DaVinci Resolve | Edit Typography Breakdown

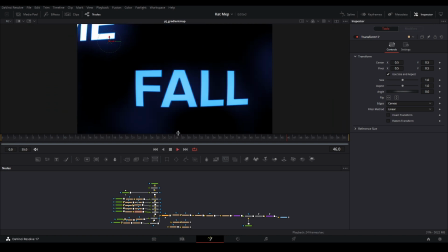0s
All right, so I thought I would decide to break down this typography and how I did it. I really enjoyed making this typography.
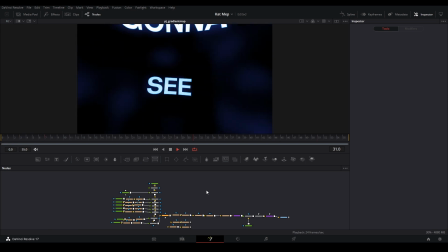5s
This typography that I have here, I used a different method that I want to teach you how to do right now.
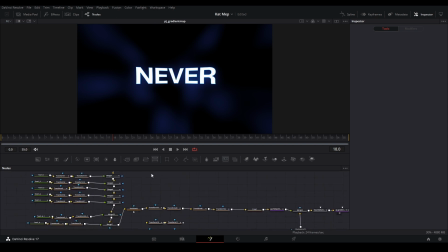9s
And it revolves two transform nodes, actually more like a couple of transform nodes, but don't get too nervous. Let's get started. Let's just break this down real quick. First, we have a background, which is our plate.
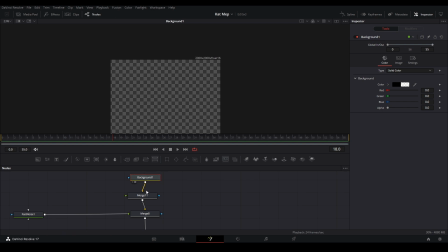20s
It's gonna be 2000 by 2000. So I just have extra room to do whatever I want because I'm gonna place all the text like this so I can see what it looks like.
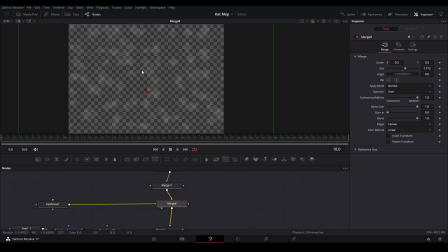27s
Right here, we just put a fast noise on top of everything just to make it give it some texture in the background. And then we start layering our text. So if we go to the end, we can see all of our text. If you look at all our merges, this is all the text that is here.
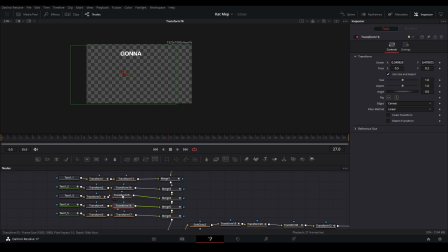38s
For some reason, I started from the bottom and then went up. But it doesn't really matter.
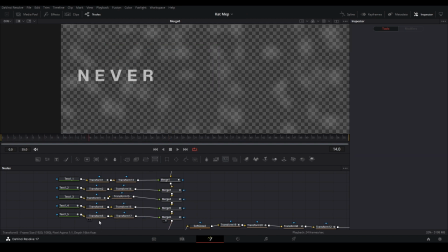43s
You see here, we have our text animation and it's placed somewhere over here. I just have a bunch of transforms putting it in the correct position that I want it to be in.
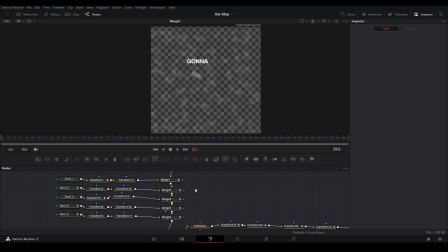49s
And then same thing for the rest of the text. And then you have the animations done either on the text node or on the transform node that's over here. So that's why I have that like that. And then you can see the words are just popping up in different places on the screen with different animations. And that is how I have that set up. And then we have even more text. I think this is the birthday text.
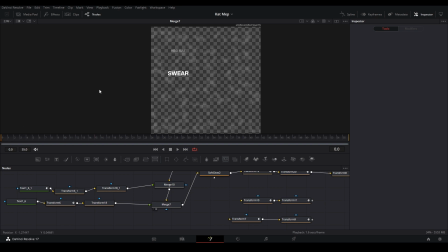67s
Yeah, there we go. And then this last text is this one right here. That one's going to slide over there. And so you can see everything that's going to go on. And then next I put a sock glow on that just represents a little glow on top of everything.
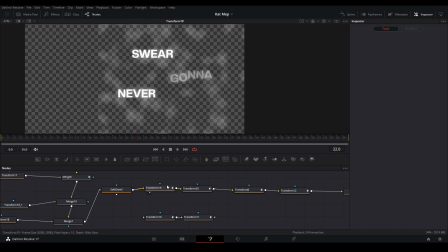78s
Then now we have the movement. And here using these two nodes over here, I use them and I switch between each movement in order to make smooth camera movement between our text.
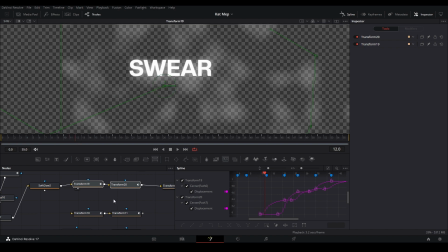89s
So here we have, we start off, go down with the first node, which is 19. You can see the graph is right here.
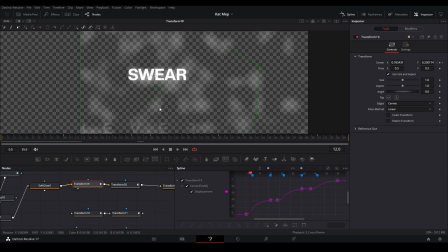94s
We are moving our path downwards to this text over here. And before we reach this keyframe, I have another graph that starts over here. Let's just change this color so we could know which one's which. This is gonna be 20. We have this graph that is here that is starting or this keyframe ends.
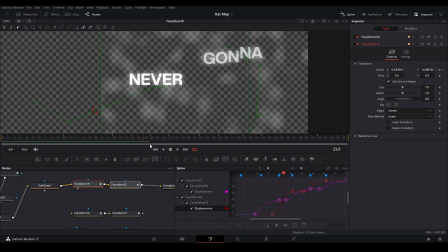112s
And so in order, we have two movements happening at the same time. That gives you kind of the smooth movement. And then that we go to the next move. Let's move our focus here. We do that and then it moves to the next one.
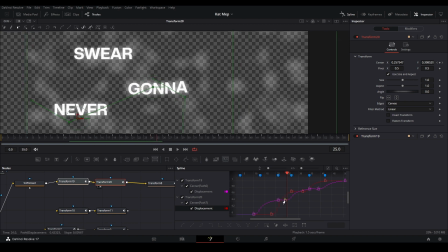122s
And then using that graph, and then I do another one where I go back to the transform 19 and then I keyframe the movement again.
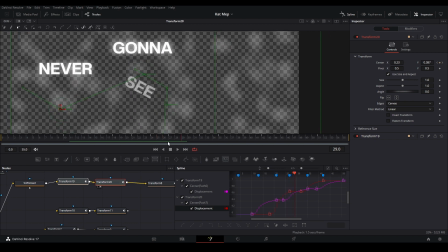130s
And so I'm just switching between these two nodes in order to go between each of these texts right here.
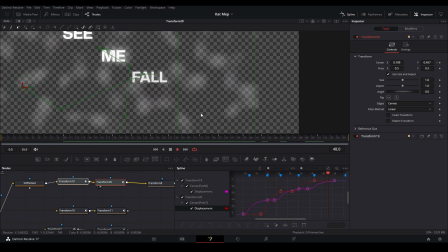135s
And so we just have this movement that goes like that. And then everything is also centered at the same time.
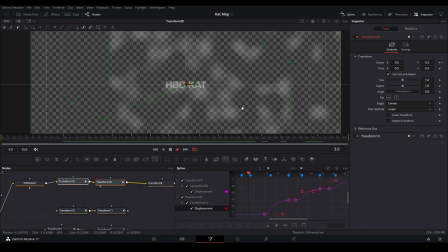141s
So if we put up a graph, you can see everything is centered. And then at the beginning, I have a zoom that's over here.
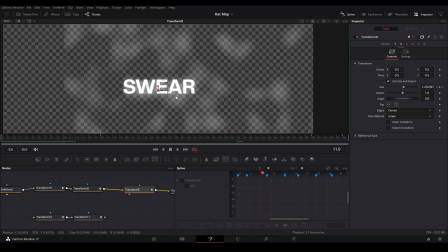147s
And I usually put the zooms last because all the zooms need to be zooming into the middle of the screen. And if we put them behind all this movement, it's gonna be somewhere weird over there.
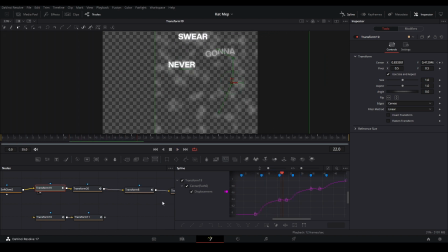156s
You can see the middle of the screen over here is right over here. We don't want that. So having it here, it will work. And then I have another one zoom out, I believe, with this transform here. And then this one zooms out. And then I have a crop node, which takes our 2000 by 2000 canvas and brings it down to 1920 by 1080.
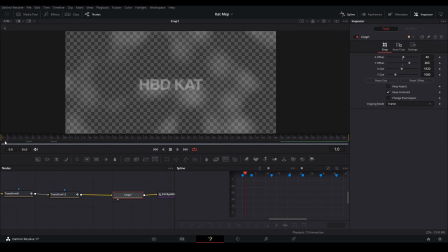173s
If you look at the crop node, the keep centered is on. And so everything is centered in our screen.
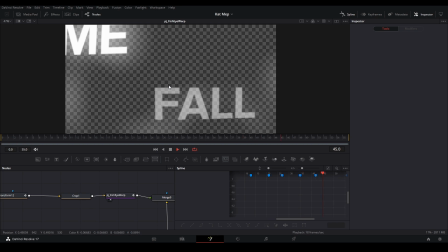178s
And I have a fisheye warp. So we have something like this. And this is a node I made, but it's really simple.
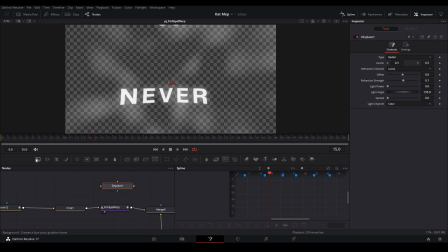185s
All you have to do is add a displace node, and then put a background and change this type to gradient.
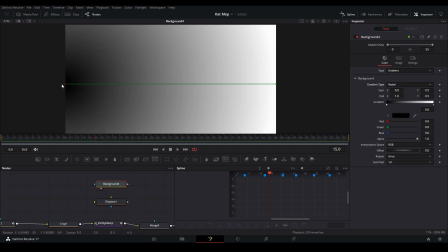192s
Let's look at this. Put this gradient type to radial and then move this to the center, and then you could put this to the green part,
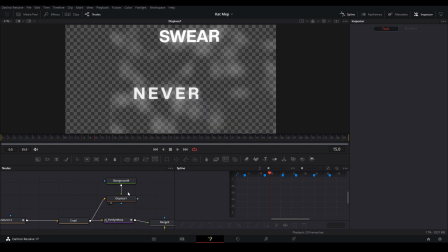201s
which is the foreground, and then the yellow part, and then you could change the refraction strength, and that'll give you your look of a fisheye warp. I just did that and I have that keyframed a little bit,
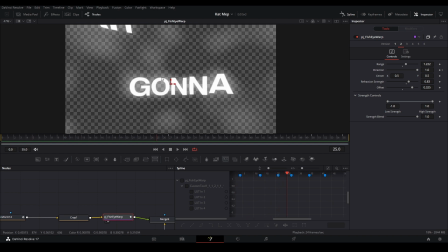212s
but most of the part it's giving that zoomed out where the edges are curved in, and that kind of gives you this weird perspective that just makes it,
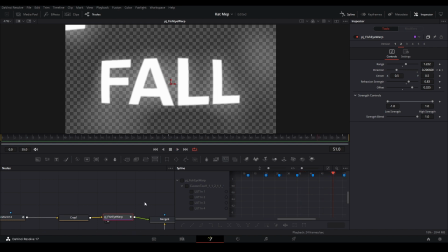219s
I don't know, it just feels good when you, or it just looks good. I have a background here, let's make it black, so we have some here, and then I have a gradient map, which I have a tutorial on if you want to know how to make it.
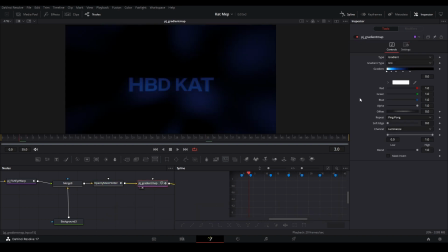229s
That basically allows me to put certain colors on different luminance levels of things I see in my image. For example, see the brightest part of our image is white, and so everything that's white is going to be white, and then we have things, it's going to be tinted blue, and then it goes down to its black over here.
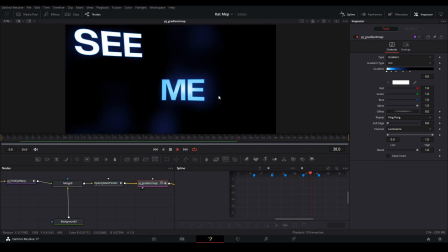244s
So now we have something like this. Yeah, that is the basic breakdown.